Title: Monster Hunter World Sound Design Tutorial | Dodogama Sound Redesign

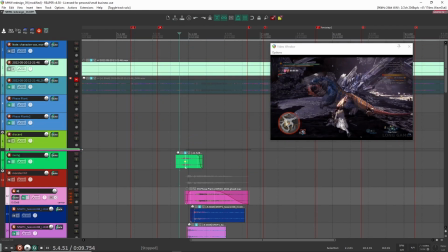(4:10)
All right, so that is the sound. And if we listen to the original, right, you get this, it's not like a gore sound, and it's not like some sort of like,
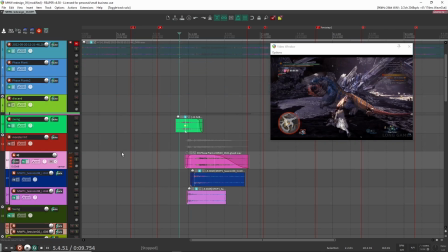(4:20)
there is some impact sound, but there was this, it's kind of this anime inspired sound.
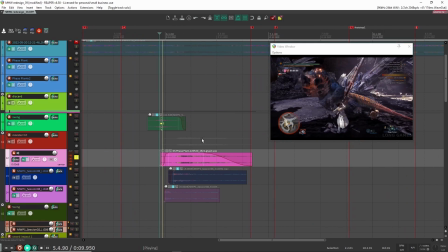(4:25)
And I didn't really know how to start. And I came up with this sound here. And I think it kind of worked.
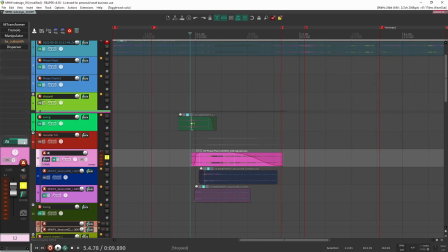(4:34)
And if we look at how I created it here, I'm going to take everything off so we can hear how it is just on its own here. So that's the sound that I created. And I was like, okay, that's kind of close to what I wanted. And the way I created that, let me show you here.
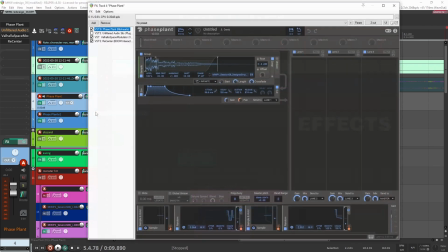(4:47)
I actually did that inside of Faceplant. Let me see if I can find the right one here. I think it's this one here.
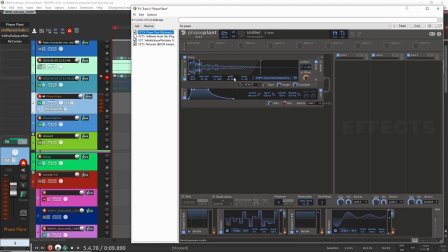(4:51)
All right, so yeah, so this is the patch that I created. So let's have a look at what I did here. So the sound that I used here was an impact sound, a design impact sound. And if I just play it by itself,
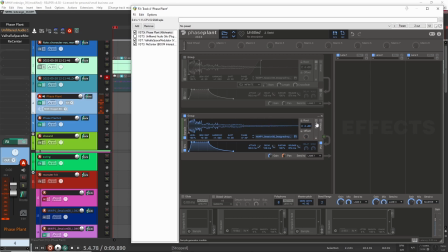(5:11)
so that's the sound, right? And the way that I created the sound, it was, I think it was actually, I was just like making noise with my mouth, like some mouth sounds, and then I kind of layered a bunch of them together and processed them a
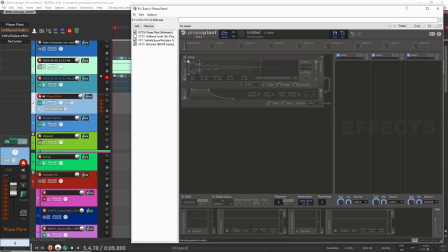(5:26)
little bit, and then this is the sound that I got. Okay, so with this sound now, I put it inside of a sampler. I looped it around because I knew I needed it to be longer than just a short little impact sound. And what I did is I modulated the offset here with this sample and hold.
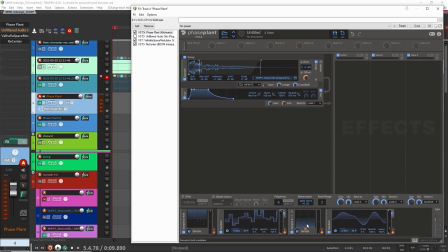(5:43)
So basically, I have a random LFO that's modulating the sample and hold. So it's always going to be a different value every time I hit a note on my keyboard. And then it's going to always choose a different place in the sample to start from. So it's never going to sound exactly the same. So I can play like multiple notes, and it's never going to sound exactly the same.
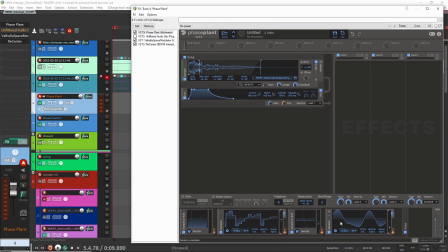(6:00)
And then the other part that I'm modulating, so that's this is like one group. I should probably have put this into a group like this, so it's a little bit more clear, like what I'm doing. So this is kind of, this is what it is.
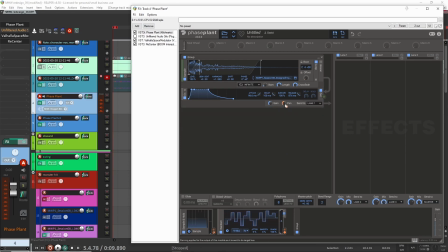(6:13)
So this is one group, this is another group, and then this other group here is actually just doing the pan, modulating the pan here, so that the sound sounds like super wide. It's always going to be like this really wide sound. So that's what I'm doing here with this.
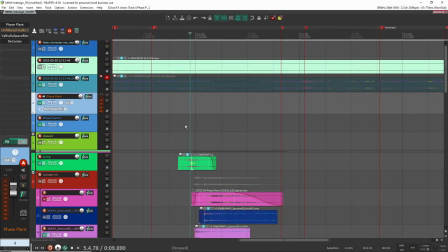(6:25)
So what I did is I just played that across my keyboard, multiple notes, until I got this cool sound.
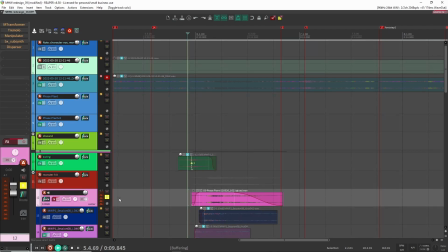(6:30)
Once I had that, exported it out, and this is the sound that I used here for the impact sound. Like that.
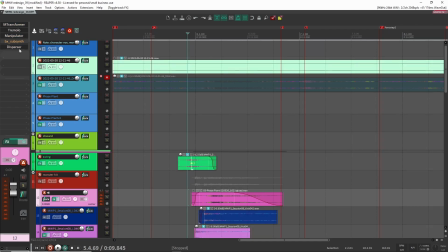(6:35)
So once I had that though, I needed to do some processing on it, and let's have a listen to what I did for processing. So I'm gonna take everything off here. So let's start at the beginning here.
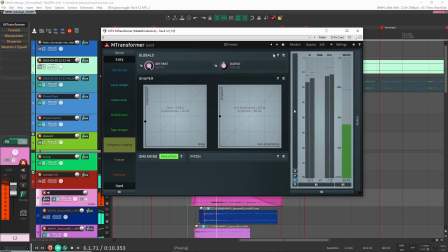(6:48)
First thing I did is I put on a M transformer.
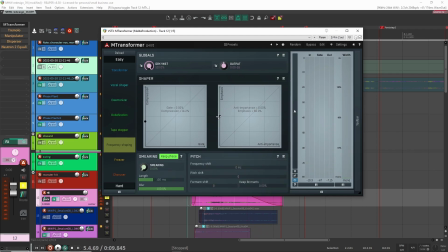(6:55)
And I think I just move this little frequency shaping knob over to the side. It just makes it a little bit brighter. So if we listen,
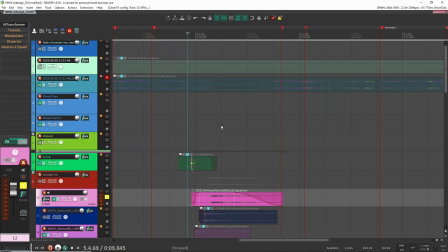(7:06)
right, it just brightens it up a little bit. And I was kind of trying to match that brightness from the original game sound.
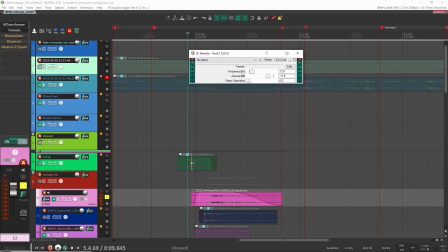(7:11)
Next, the main component of the sound that made the sound is I really needed some sort of tremolo,
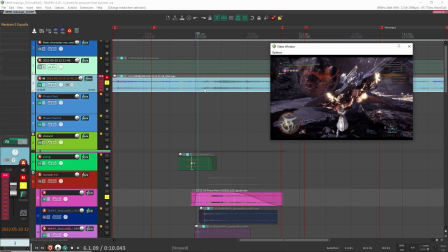(7:18)
because if we listen to like the main sound, it sounds like the sword is like slashing through the monster, and it's you're hearing like these like rhythmic slashes across it. So if we listen, it sounds like right, but I didn't have that kind of feel in mind.
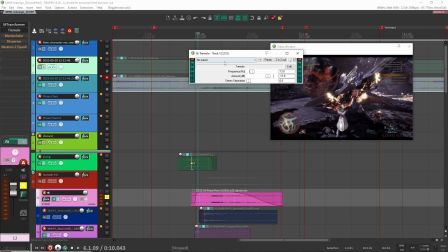(7:32)
There wasn't that rhythmic, or I wanted to make it a lot more rhythmic. So the way that I figured I could do that is with a tremolo. So without the tremolo, it sounds like this, and then with it on now, you're gonna hear what it sounds like. Right, you hear this kind of rhythm, this rhythmic.
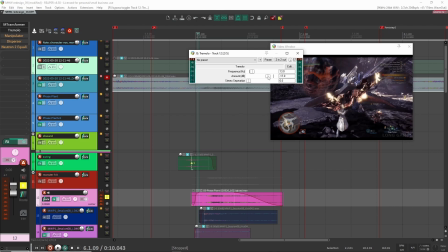(7:48)
And if I do, let's see if I can make it more. So this is at -17. Let's see if I make it more, so make it more obvious what it's doing here. So that's what it's actually doing if I make it super obvious. But I didn't want it to be so in your face, like so rhythmic. So at -17, it was still kind of close.
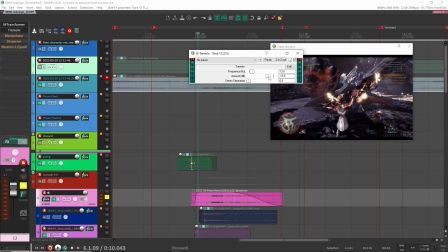(8:06)
So I could probably do it. I could do it like that, but I thought -17 was pretty good in terms of having that rhythm going.
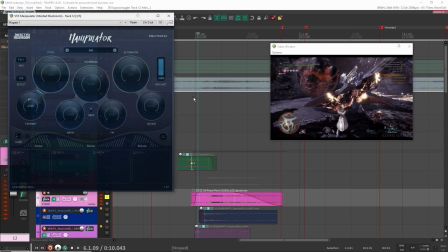(8:13)
Next, I just added some manipulator here, and this is just to bring down the pitch a little bit.